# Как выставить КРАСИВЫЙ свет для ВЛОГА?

Я знаю, это очень старый прием, но мне он настолько нравится, чтобы показать картинку до и после, что я снова им воспользуюсь.
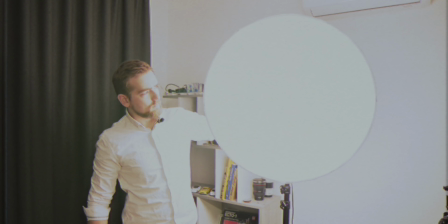0:07 В этом видео я расскажу, как я выставляю свет для съемки подводок, влогов, блогов и как я делаю из такой картинки вот такую. Некоторое время назад на моем канале уже было похожее видео, как я выставлял свет для съемки подводок и своего блога, но с того времени много воды утекло, у меня поменялось оборудование, поменялась локация.
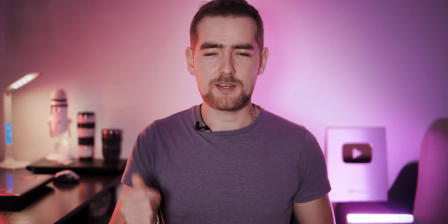0:27 Да и вообще, когда я смотрю на тот ролик сейчас, мне он не очень нравится, мягко говоря. Поэтому сейчас я расскажу вам, как я выставляю свет в данный момент, в данной локации, какую схему света я использую и дам парочку практических советов, которые будут полезны и тебе. Поехали!
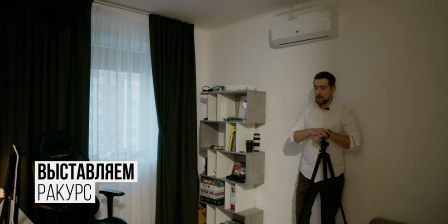0:48 Итак, для начала мне нужно понять, какой будет у нас кадр. Я ставлю камеру, сейчас камера на стабилизаторе снимает меня, поэтому здесь стоит штатив.
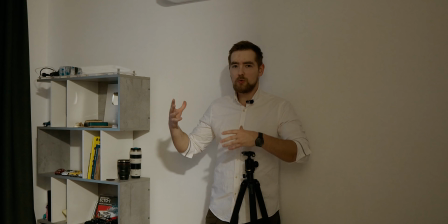0:57 То есть мне надо понять, как ставить свет, какое будет расположение у нас этих самых светильников.
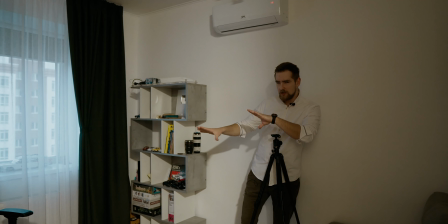1:02 Итак, я поставил камеру, приблизительно прикинул, откуда должны светить какие источники, и начинаю.
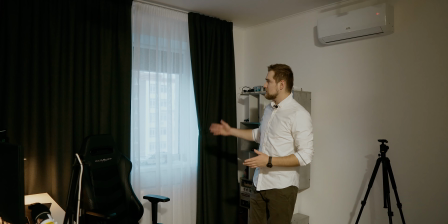1:09 Кстати, если я снимаю днем, то обязательно я закрываю все шторы,
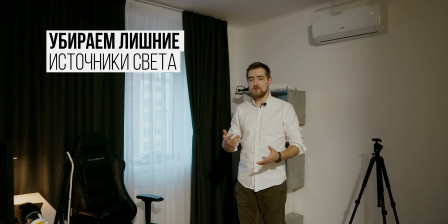1:13 потому что освещение за окном у нас меняется, солнце может выходить, заходить, и это может повлиять на нашу картинку.
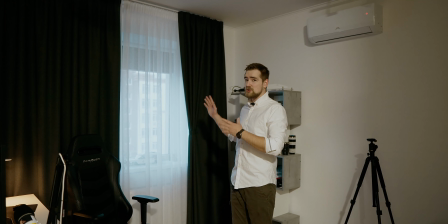1:18 Поэтому советую вам купить себе или плотные шторы, или blackout ролеты.
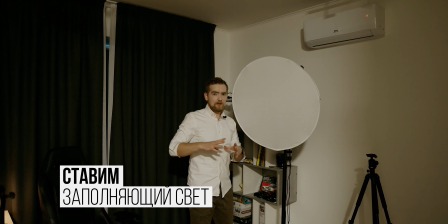1:24 Самое первое, что я делаю, ставлю софтбокс, то есть заполняющий свет, который будет светить на мое прекрасное лицо.
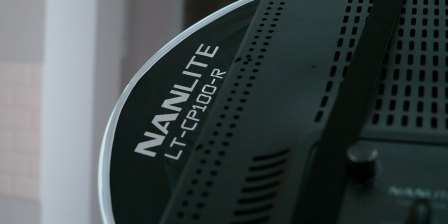1:30 У меня не стандартный софтбокс, это у меня такая большая LED-панель от Nonlight.
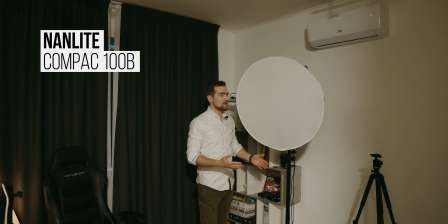1:35 Основное преимущество ее в том, что она маленькая в размерах. То есть вы можете посмотреть на стандартные софтбоксы, которые будут в длину где-то вот такие.
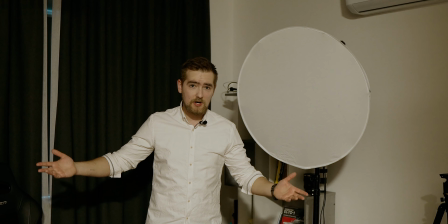1:43 А помещение у меня, к сожалению, ограничено, потому что квартиры дорогие.
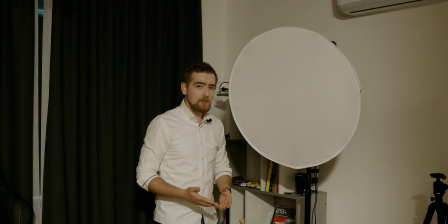1:47 Поэтому мне надо был какой-то компактный вариант, но в то же время, который не уступает по качеству обычному софтбоксу.
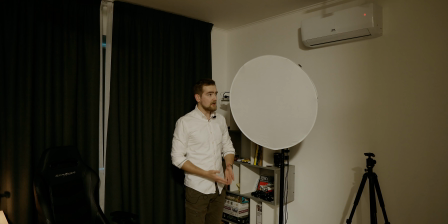1:53 Поэтому мне предложили вот такой вот вариант, это здоровенная LED-панель, на которую еще вешается такой вот небольшой софтбокс специальный.
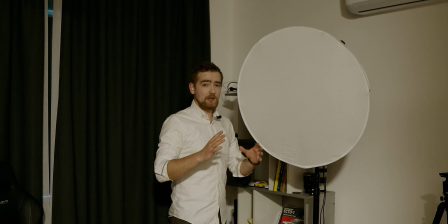2:00 Называется это все сооружение лантерн, то есть фонарь, потому что оно светит круглым источником мягкого света.
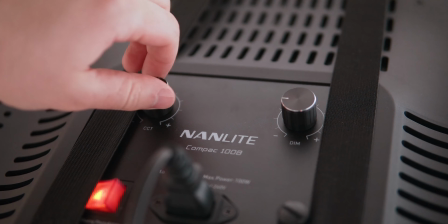2:06 Здесь сзади вы можете увидеть два диммера. Первым диммером мы регулируем температуру света, то есть он становится или холоднее, или теплее.
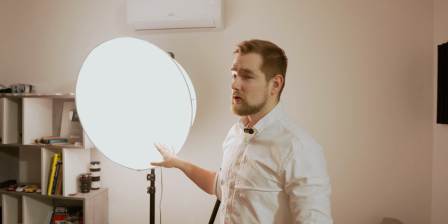2:14 Вторым диммером мы можем регулировать яркость. В первых видео, как только я получил этот софтбокс, я его ставил немножечко выше для того, чтобы не захватывать фон.
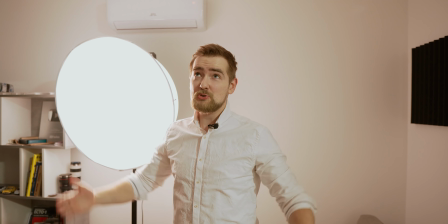2:23 Но из-за того, что у меня такое странное лицо, когда я ставлю свет вот здесь,
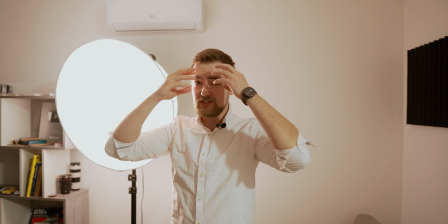2:28 то падает тень от моих надбровных дуг, которые у меня оказываются слишком широкие, и создается эффект как бы мешков под глазами,
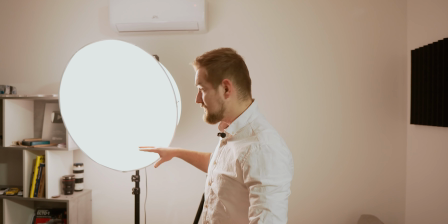2:35 что мне не очень понравилось, поэтому я его ставлю немножечко пониже и свечу прямо в лицо.
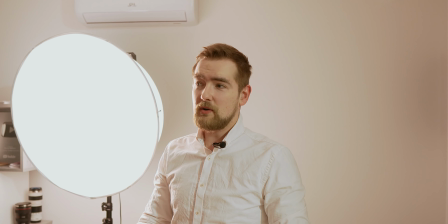2:39 Может быть, это не совсем правильно, но, по крайней мере, я выгляжу лучше.
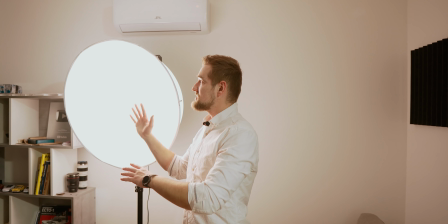2:44 Но по-правильному его надо располагать немножечко повыше, чтобы он светил вот здесь.
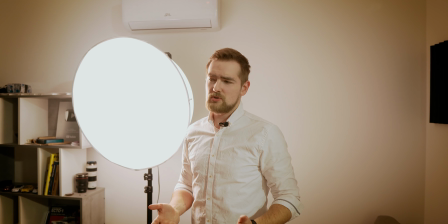2:49 Сейчас вы видите на картинке, как он должен располагаться, хотя, в принципе, я буду сейчас использовать максимально похожую схему расположения заполняющего света.
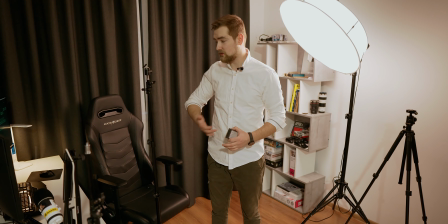2:58 Теперь нам надо контровой свет, чтобы подчеркнуть силуэт меня, дать какой-то интересный блик на стул, чтобы он не сливался с фоном.
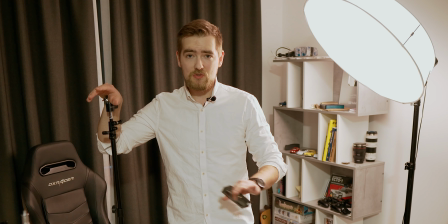3:06 Контровой свет очень важен, и некоторые просто про него забывают, но это очень сильно меняет картинку.
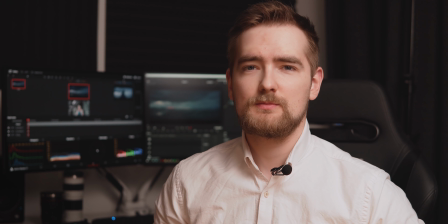3:12 Сейчас вы видите разницу с контровым светом и без контрового света. Это такая небольшая деталь, которая делает вашу картинку богаче.
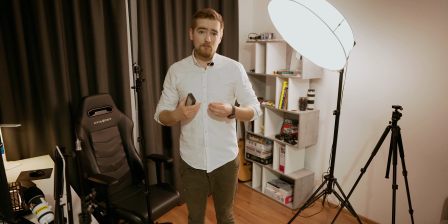3:20 Для того, чтобы сделать контровой свет, вам, в принципе, нужен небольшой, но достаточно жесткий источник света,
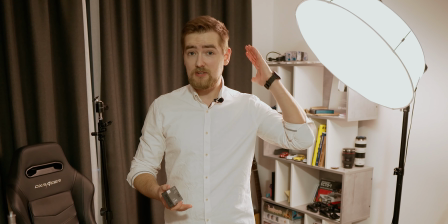3:26 который будет светить вам или вашему спикеру где-то в шею, чтобы подчеркнуть его силуэт.
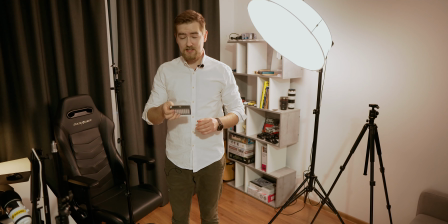3:31 У меня этим светом служит Nonlight Little Light 5C. Это, кстати, очень компактные и очень крутые источники света.
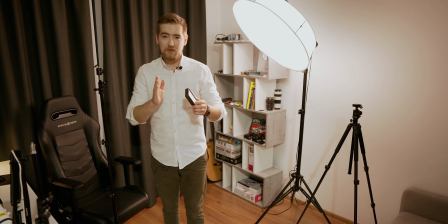3:38 Они, кстати, на магнитах. Мы даже прикрепляли их к автомобилю.
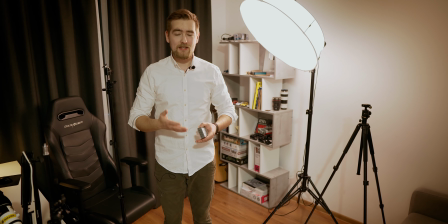3:42 Здесь есть такой эффект, как полицейская машина, и делали такие вечерние интересные съемки.
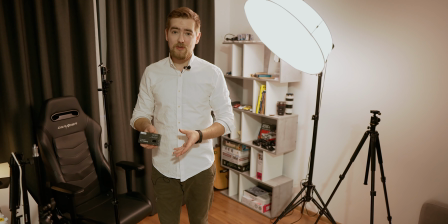3:48 Выглядело все достаточно круто. Здесь есть дополнительные эффекты, такие как вспышки фотоаппаратов, гром. Короче, можно тут настроить все, что хочешь почти. Кстати, в ближайшее время будет больше туториалов по видеосъемке и бэкстейджев со съемок, потому что карантин потихонечку отступает, поступают все-таки новые заказы на видеосъемку и постпродакшн, и этим опытом я буду делиться с вами. Так что подписывайтесь на канал, ставьте лайк и пишите в комментариях, что бы вы хотели увидеть на канале.
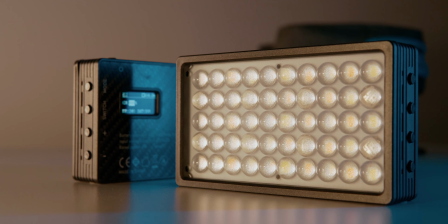4:15 Здесь есть три основных режима.
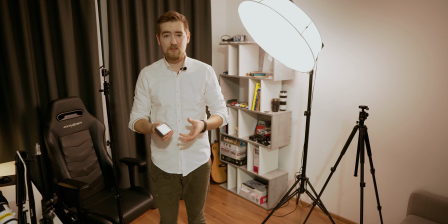4:17 Это работа с цветовой температурой, то есть мы в кельвинах выставляем, какой теплоты нам нужно изображение, или холодное, или теплое.
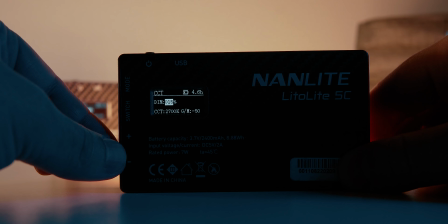4:24 Также здесь есть возможность диммировать, естественно, силу света.
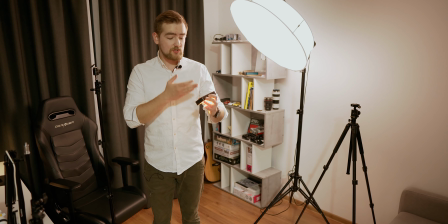4:28 Также мы можем работать в режиме HSI, то есть Hue, оттенок можем менять, Saturation,
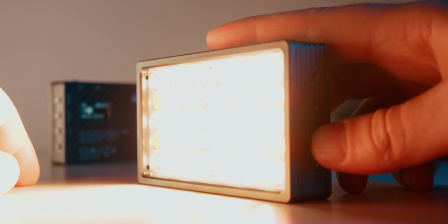4:34 насыщенность этого оттенка, и Eye Intensity, то есть насколько интенсивный и яркий будет у нас свет.
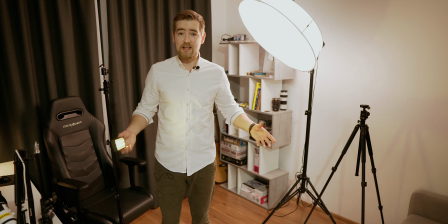4:40 Я люблю использовать самые разнообразные цветовые схемы для своих видео.
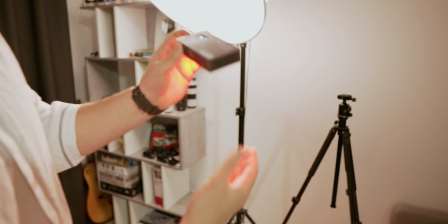4:45 Например, сейчас хочу, чтобы мой контровик подсвечивался красным. Также вам нужны будут стойки.
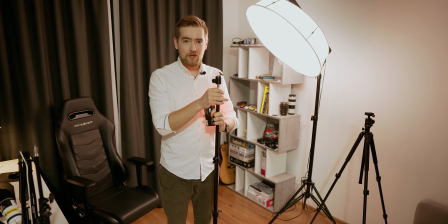4:51 Стойки у меня появились сравнительно недавно.
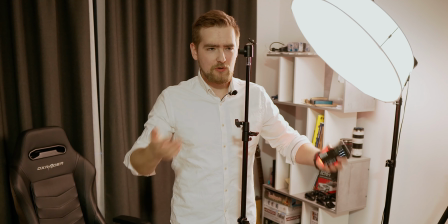4:54 До этого я использовал штативы, и я думал, что в принципе этого будет достаточно, но со стойками работать намного удобнее.
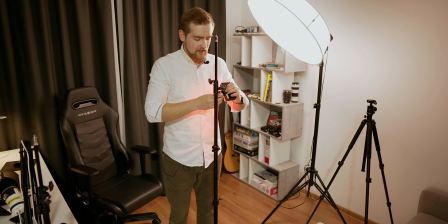5:00 Они очень дешевые, ну в принципе можно сейчас стойки найти и на Алиэкспрессе за какие-то там 10-20 долларов.
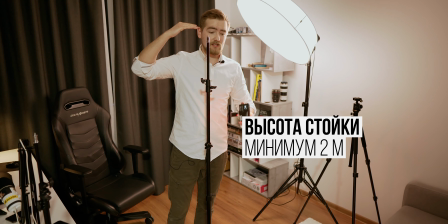5:08 Смотрите только, чтобы по высоте они были ну хотя бы 2 метра, чтобы вы могли поднять источник света выше человека и направить ему сзади и сделать контровой свет.
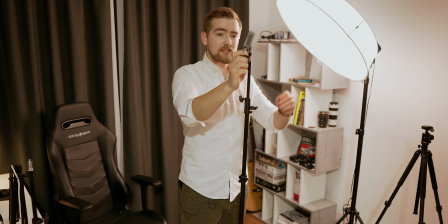5:17 И также вам нужно закупить такие поворотные шарниры, которые позволяют ваш свет наклонить.
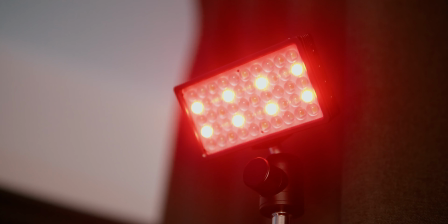5:23 И направляем свет куда-то сюда. Также для разнообразия можно добавить и второй контровой свет, если у вас есть дополнительный источник света.
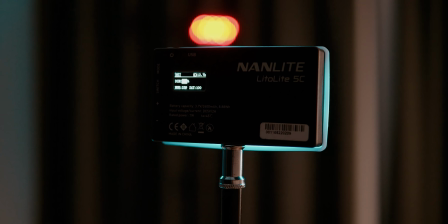5:31 К примеру, можно разрисовать такие попугайские цвета. Например, оттуда красный, отсюда синий, сейчас это модно. Ну а если вам не нравятся разноцветные схемы, всегда можно попробовать стандартные.
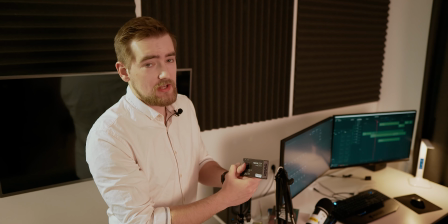5:41 Так как оттуда у нас падает свет достаточно желтый, чтобы лицо казалось живее, то здесь можно подчеркнуть боковой контур более белым цветом.
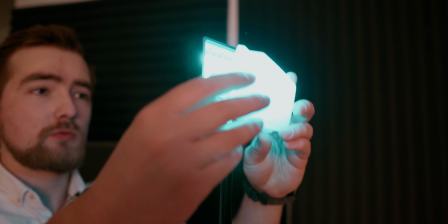5:51 Если вам покажется свет слишком жестким, можно надеть силиконовую насадку, которая делает свет немножечко мягче.
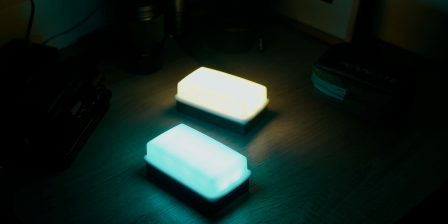5:58 Она идет в комплекте и выглядит вот так вот. Но вместо нее вы можете использовать, как я показывал в прошлом видео, даже бумажное полотенце.
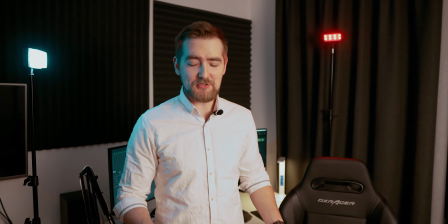6:06 Основная схема света у нас готова, источники от Nonlight, кстати, закончились, так что сейчас мы будем использовать дополнительные источники освещения для того,
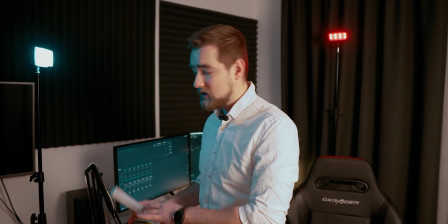6:14 чтобы подсветить какие-то интересные элементы на бэкграунде, то есть микрофон, клавиатуру и, в принципе,
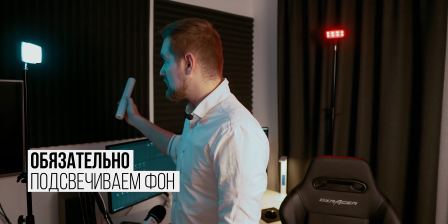6:20 акустический поролон, если на него дать какой-то оттенок света, выглядит интересно.
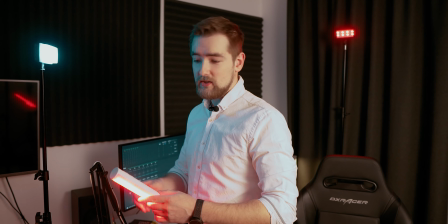6:24 Для этого я буду использовать свою старенькую палочку Yongnuo UN60, если у нас с этой стороны достаточно голубой свет, мы просто мэчим по цвету и кладем назад, чтобы подсветить задник.
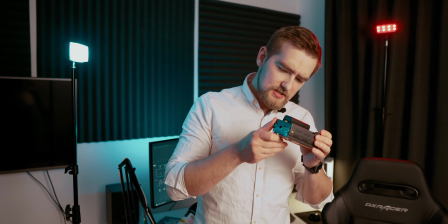6:36 Этот свет, я даже не помню, как он называется, это свет LED-овский, и сделан он F&V.
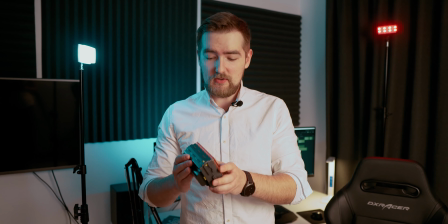6:43 Это подарок одного моего приятеля хорошего. Почему мне нравится этот цвет? Потому что здесь можно сделать прям минимальное диммирование.
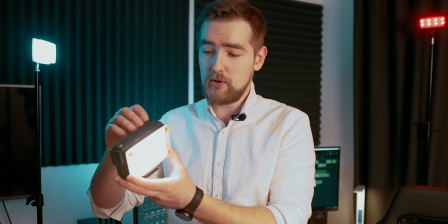6:49 То есть, если обычно LED у нас идет изначально самый минимальный порог достаточно яркий, то здесь можно прям вот такой минимальный свет сделать.
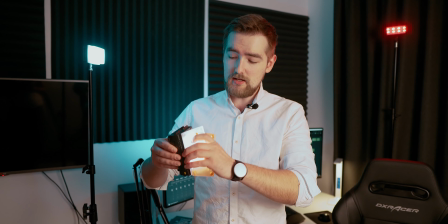6:56 Здесь есть магнитные фильтры, которые сразу же меняют температуру и делают этот свет мягче и желтее.
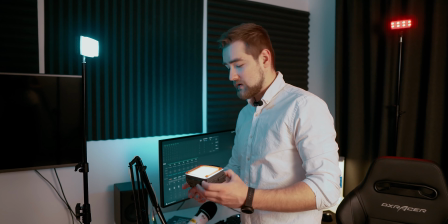7:04 И таким светом, прям легеньким, я люблю как раз подсвечивать и детали на фоне, какие-то определенные.
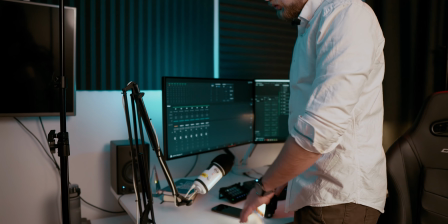7:10 То есть или книжки, или, например, вот здесь вот мы можем подсветить микрофон, чтобы он как-то играл у нас на фоне, и фон у нас не был таким безжизненным.
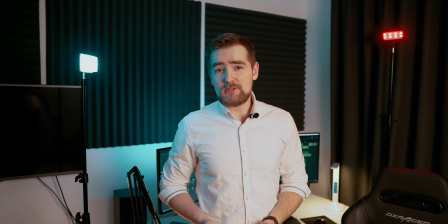7:19 Или, например, подсветить колонку. Вот так я ставлю свет для своих блогов и для подводок. Спасибо за то, что посмотрел это видео. Я думаю, оно было тебе полезным. Подсмотрел, может быть, некоторые фишечки и себе. Пиши в комментариях, что понравилось, что не понравилось. Все ссылки на источники освещения вы найдете в описании. Не тупейте, не болейте, и всем пока.